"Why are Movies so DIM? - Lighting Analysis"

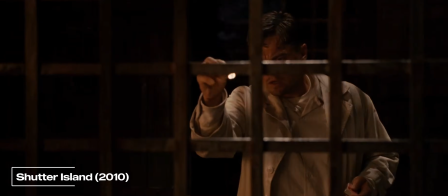Now, the intent is that this scene is entirely lit by the light of a matchstick. And at first glance, the lighting does seem to confirm that.
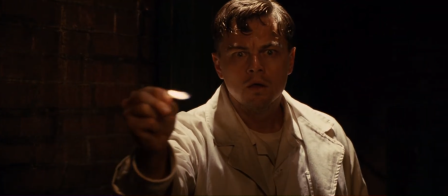However, if you spend a little bit of time freeze framing the movie, you can notice that the light is not actually incident from the matchstick. This is good cinematography because when you watch the movie, you're not taken out of the movie just because the matchstick did not light his face. But it served the purpose that the story required for it. This scene was supposed to be lit with a matchstick and supposed to be dim because he is inside a prison which has no light sources. This movie came out in 2007 and it was shot on celluloid film. A few years later, David Fincher shot a camera test using a RØDE 1, one of the first digital cinema cameras, and this was what he shot.
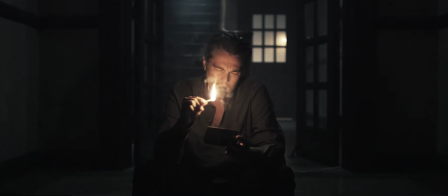It was actually lit from the light of a matchstick. Compared to digital cameras, film was not very sensitive, and digital cameras could literally see in the dark.
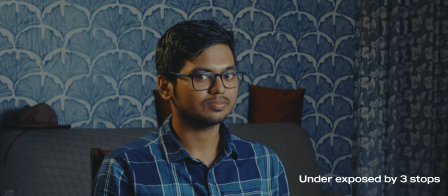Modern digital cameras perform a lot better with underexposure than overexposure.
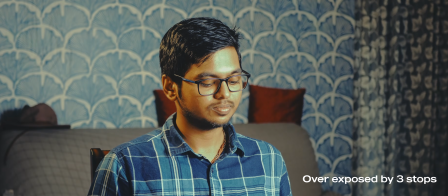So this meant that modern cinematographers who had practiced their craft working on digital cameras tended to prefer darker images because you can always course correct down the line. And the increased sensitivity of digital cameras also meant that you can now paint with light instead of being forced to pump light.
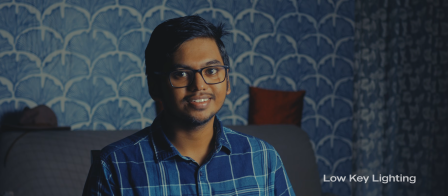So it became a question of how do we show this rather than do we show this or not. However, years of conditioning meant that we have intrinsically associated the look of celluloid film as that which looks cinematic. That is why a lot of films, even nowadays shot digitally, use print film emulation. So the answer to why movies look dim is that they are being shot on digital. Is that right? Take a look at Knives Out. Knives Out 2 Glass Onion, and Wake Up Dead Man.
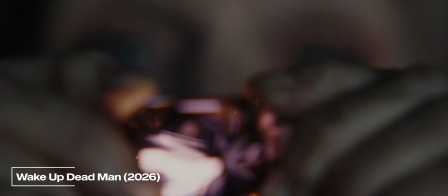Now, all of these are modern movies, and even the last two are Netflix productions. Why do they look so good? They were shot on film, right? That's why it looks so good. When you see a beautiful painting, nobody asks what brush did you use, what canvas did you use. They assume that the beauty of the painting is because of the artist who created them. Similarly, in filmmaking, the beauty of an image is not a property of the medium that is being used to capture.
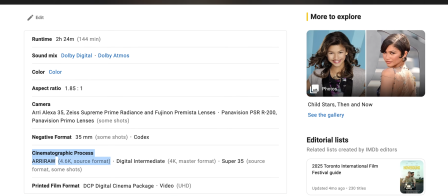All these three movies were shot on digital. Steve Yedlin, cinematographer of all the three Knives Out movies and a longtime collaborator of Rian Johnson,
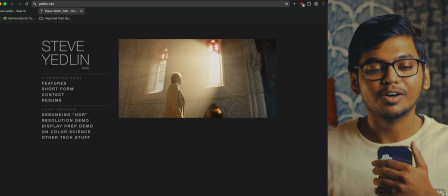has his own website where he breaks down the ideal film emulation pipeline,
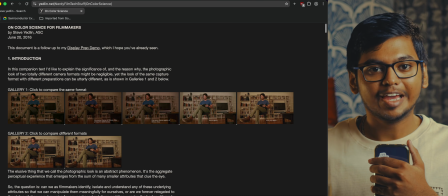going into detail how digital cameras are merely data collection devices.
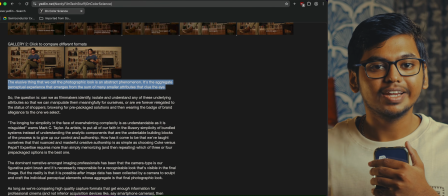They have no known biases. All it does is capture as you show it.
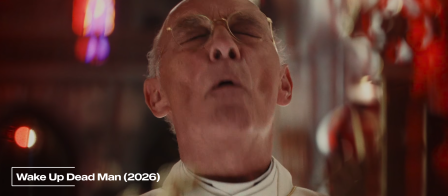So if you light the scene the way old film sets used to, if you light the space before the face,
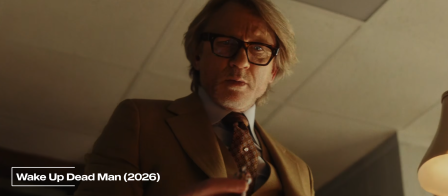you can still produce an image that looks equally as vibrant and as rich as those in the days of film, only that now the barrier of entry is a lot lower and it does look a lot crisper because modern digital cameras do not have the same amount of noise and grain that film used to have. Movies are not devolving. Our tastes are evolving. Thank you so much for watching. I'll see you in the next video.